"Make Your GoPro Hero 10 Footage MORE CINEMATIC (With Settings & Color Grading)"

Today, you and I are gonna be going out to capture some absolutely epic GoPro footage. I have the GoPro Hero 10 with me, so that's what we're gonna be using.
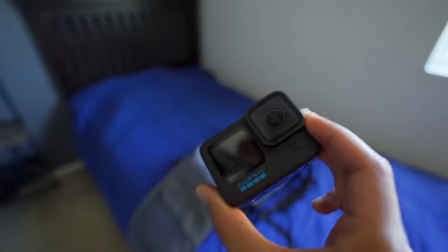[0:10]
I know I'm using the GoPro Hero 10, but these tips will work with a lot of other GoPros, so keep that in mind.
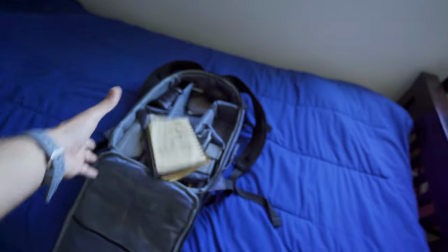[0:15]
Just gonna throw it in there, very key. Definitely gonna need you. All right, now that we are packed and fully loaded, I'm gonna show you how you can capture cinematic GoPro footage pretty much anywhere. Let's go.
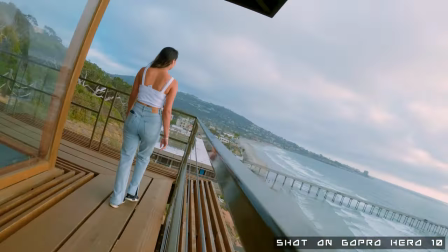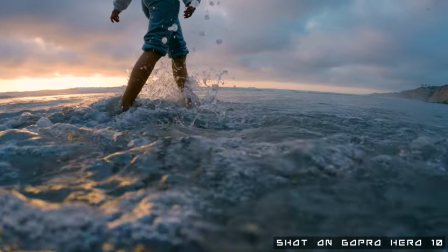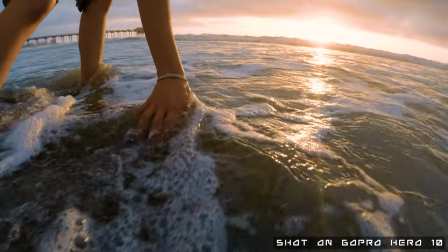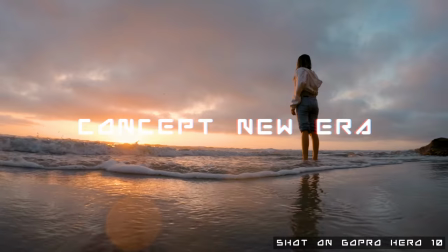Guys. All right, we have finally arrived at the first location and I'm here with my friend Jaspreet. Hi. And she is going to be our subject for some of these shots because the shots just look a lot more interesting when there's people in it. How do you feel? Great. Yeah, and we're freezing because it's freaking cold out here in sunny San Diego. But anyways, yeah, no sunset, so we're gonna go for the gloomy vibes. Let's go ahead and pull out the GoPro.
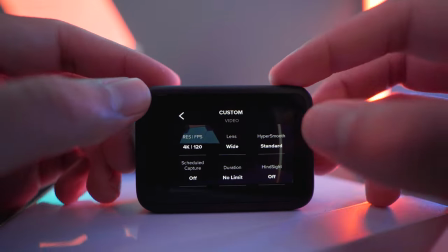[1:41]
Here we are, and what you guys must know is that I use completely manual settings, and that's because I want to get the best image for the editing process. In the GoPro itself, I do have my own profile setup, which I will be sharing with you throughout this video. And back here at the studio, we're going to be talking about the settings that you should be using. The first setting that you want to consider is shooting in 4K or 5K.
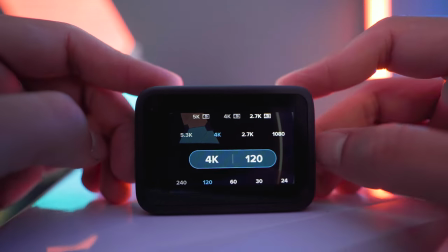[2:03]
Either or works, they're both insanely high quality. I'm going to be using the 4K 120 because I want to have the option to slow down my footage in the editing process. As for the lens option that we're going to be using, we're going to be using the wide lens,
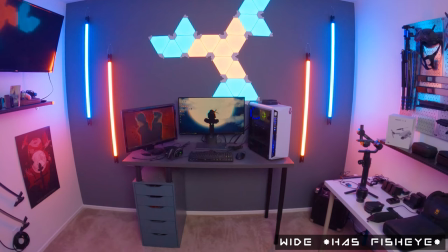[2:16]
and we want that because we want a large amount to play with in frame, though it does come with a little bit of a fisheye effect.
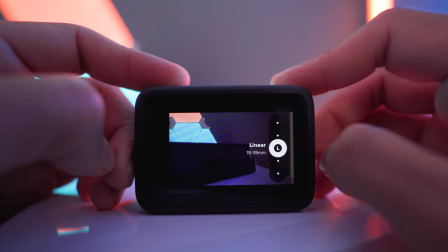[2:22]
So if we don't want a fisheye effect for whatever shot, we're going to switch over to the linear mode, and the linear mode is going to give us that flat camera look, the closest to a normal camera at least.
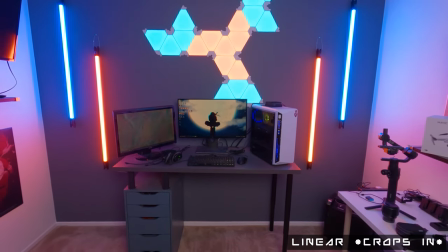[2:30]
Though, make note that it does crop in, so if you don't want that crop in factor, shoot accordingly. When you hold your GoPro, you want to hold it one of two ways. The first one is like this, and the second one is like this. It's just a flip version, and the reason for that is so that you have the most control over your GoPro when you're doing these handheld movements. It's a small camera, right? So it's really easy to like shake it unnecessarily. Also, when you hold it like this, if you want to tilt it, if you want to pan it up and down, you have that easy maneuverability.
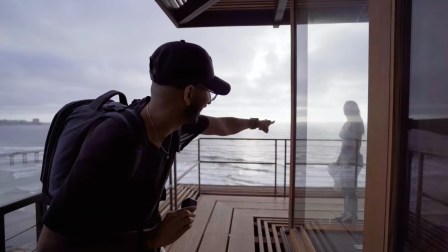[2:57]
So pick whatever works for you, bro. You guys can see Jaspreet over there. So for this first shot, I'm gonna have her walk around the corner.
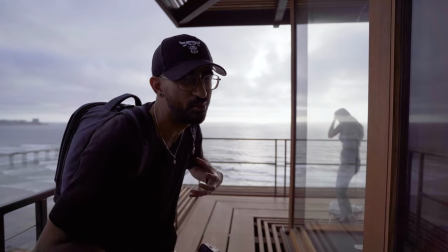[3:04]
I think I wanna use looking through the glass to kind of give it a more interesting shot. We're gonna have her pass through the frame in the GoPro.
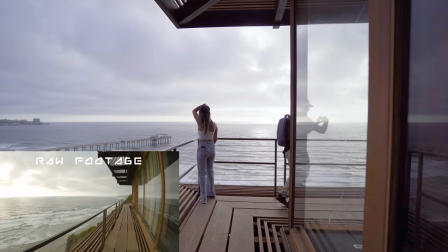[3:11]
All right. For this next shot, we're gonna use the railing as a leading line. So that's gonna make the image a lot more interesting. And we're gonna add a little bit of a rotate.
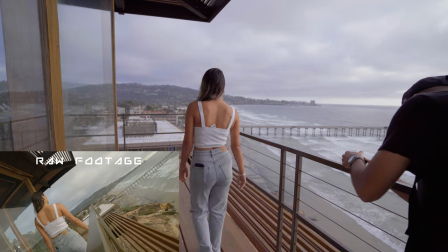[3:23]
And the reason we're gonna add this rotate is because it just gives a lot more dynamic to the shot and the shot's gonna feel a lot cooler. For this last shot up here on the balcony, I wanted to do some sort of establishing shot for the environment because we have this epic lookout.
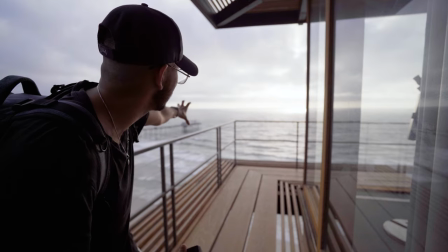[3:35]
So I wanna make sure that you guys are kind of immersed in it. We're gonna have her walk out once again, but we're just gonna capture that end moment where she's looking out epically over the water. So I wanna do a little bit of a pan down and then we'll do a match cut to the beach down there.
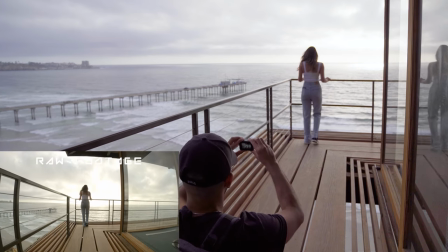And now to the beach. Now for the hyper smooth, which is the in-camera stabilization for this GoPro.